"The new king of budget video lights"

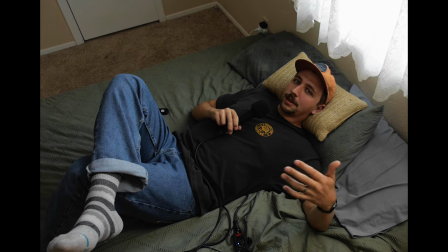So another way that you can use brighter lights like this is to bring up the overall ambience of your shot.
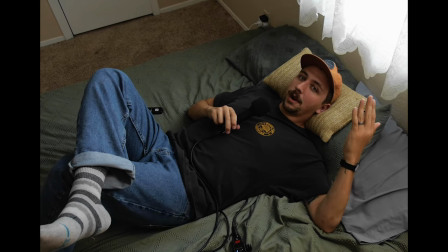Now I'm actually doing that right now in this scene. As you can see there's a window right here and you would assume that that's where the light is coming from but I'm actually using the
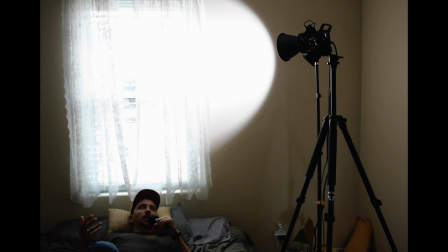SL60 Mark II and it's actually blasting on the window and creating a little bit more ambience in the room as well.
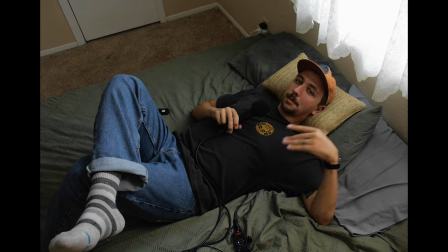So it's providing a little bit more of a key but also bringing up the overall ambience.
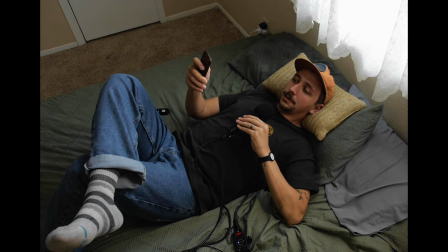And since this light can be controlled on a phone I can turn it off to show you what it's gonna look like if I didn't have the SL60 Mark II on.
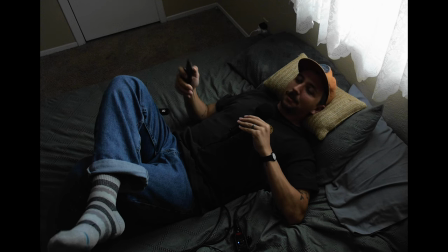So a lot darker of a shot, can't really expose for my face, but with the light on, it still looks natural.
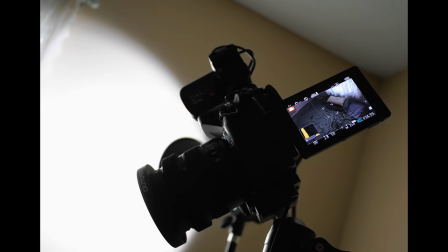It doesn't look sourcey or lit, but it's bringing up the overall ambience, bringing up the level, and this was done super easily, right?
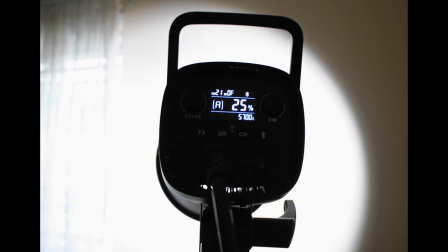I'm just basically shooting it right towards the shears of this window, and it's bouncing back and giving me a really nice soft light.
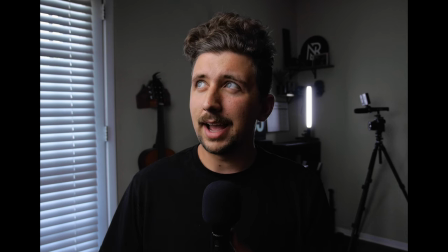And in this example, you can see that I have my key light right now, which is lighting me, and I have a little hair light that's providing a little bit of splash on my shoulder but if
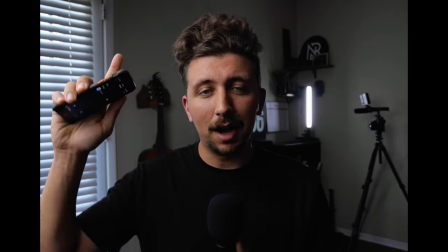I turn on my SL60 which I have pointed up into the ceiling just behind my key
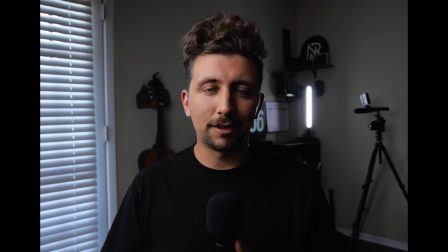light it'll actually provide some more ambient light in this shot.
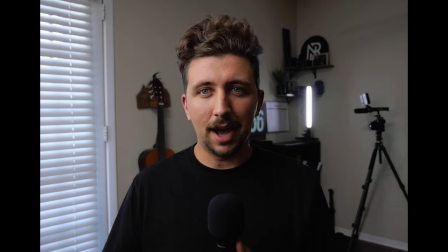So as you can see this shot I think looks a lot more natural it doesn't look as sourcey or lit.
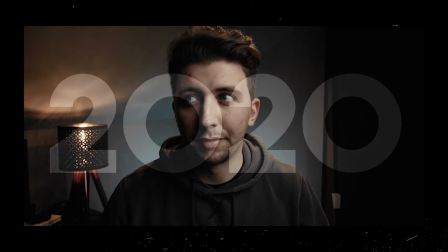One of the things that I've always hated when I look back at my old YouTube videos is a lot of them just look like they're shot in like this dark cave
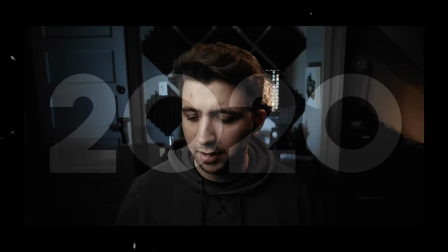which I really really don't like so if I just had another light and I just blasted it up into my ceiling it
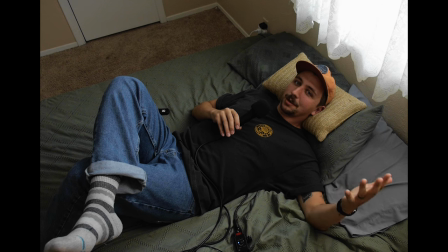would have brought up the overall ambience and it would look a lot less amateurish so that's one thing that I wish looking back that I knew
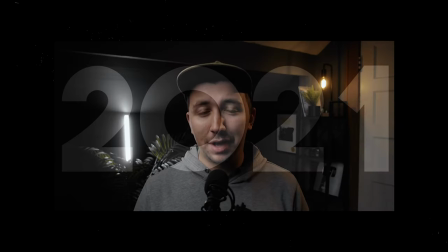like oh it'd be so much better if I just brought up the ambience of the shot instead of just using one key light softbox and a hair
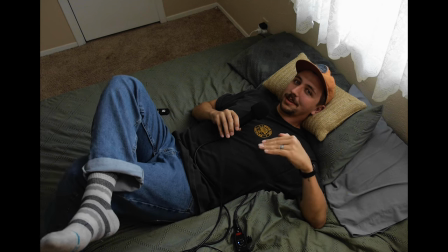light and everything else in the background kind of just falls into darkness that's another way that I use lights like this SL60W
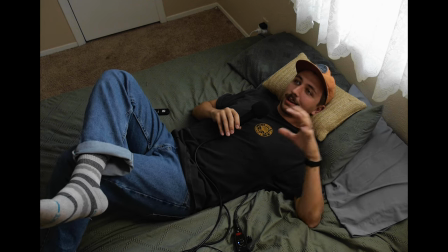is just blast it at something white and it'll bring up the overall ambience in your shot. All right so I'm here helping my buddy Jeremy shoot a little brand video for a church and I got all of the well most of the Godox lights that I own plugged in and I have them controlled on the app so I can actually turn on my key the SL60 Mark II my hair light which is going to be that little TL60 and then we have a little TL120 right back there as just like a little accent light.
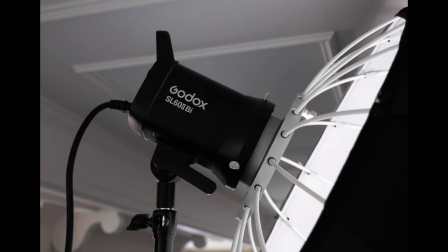So another nice thing about this SL60 Mark II is that it's kind of a more modern light so you can connect
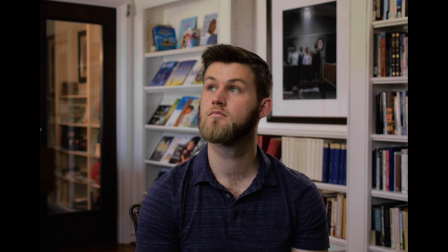it via Bluetooth and you can have all your Godox products in one app and then just kind of turn them on and off. So turn the 120 off, turn the 60 off, and then turn my key light off. The fans on this light are a little bit audible if you listen but most microphones probably won't even pick it up.
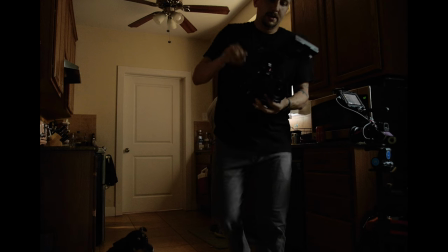So when you're first starting out in filmmaking lights are definitely not the most exciting thing to talk about.
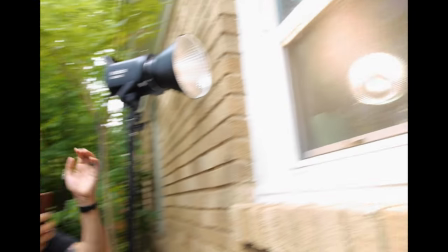If you're anything like me your eyes just kind of glassed over whenever a filmmaker would start talking to you about the importance of lighting. But to put it in a little bit of a different perspective in 10 years when I'm like what 43 I'm probably going to have different cameras and
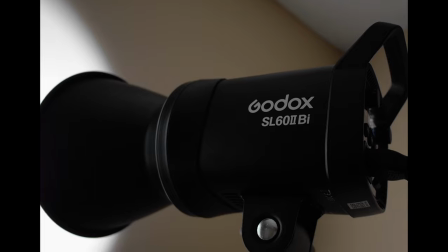different lenses but I'll still have the same lighting gear that I'm using right now because this is gear that can actually stick with you as you grow. Is this Godox SL60 Mark II perfect? No, but I do think that it is the perfect first light for any aspiring filmmaker.
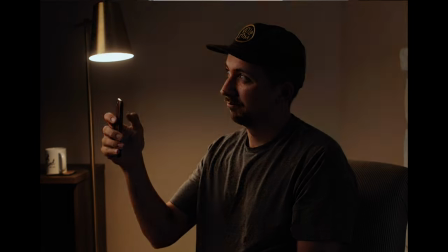And the fact that this is a bright bi-color light makes it a light that I can definitely recommend to anyone who's looking for their first professional video light. Trying to think if there was anything else I wanted to tell you. Oh yeah, actually let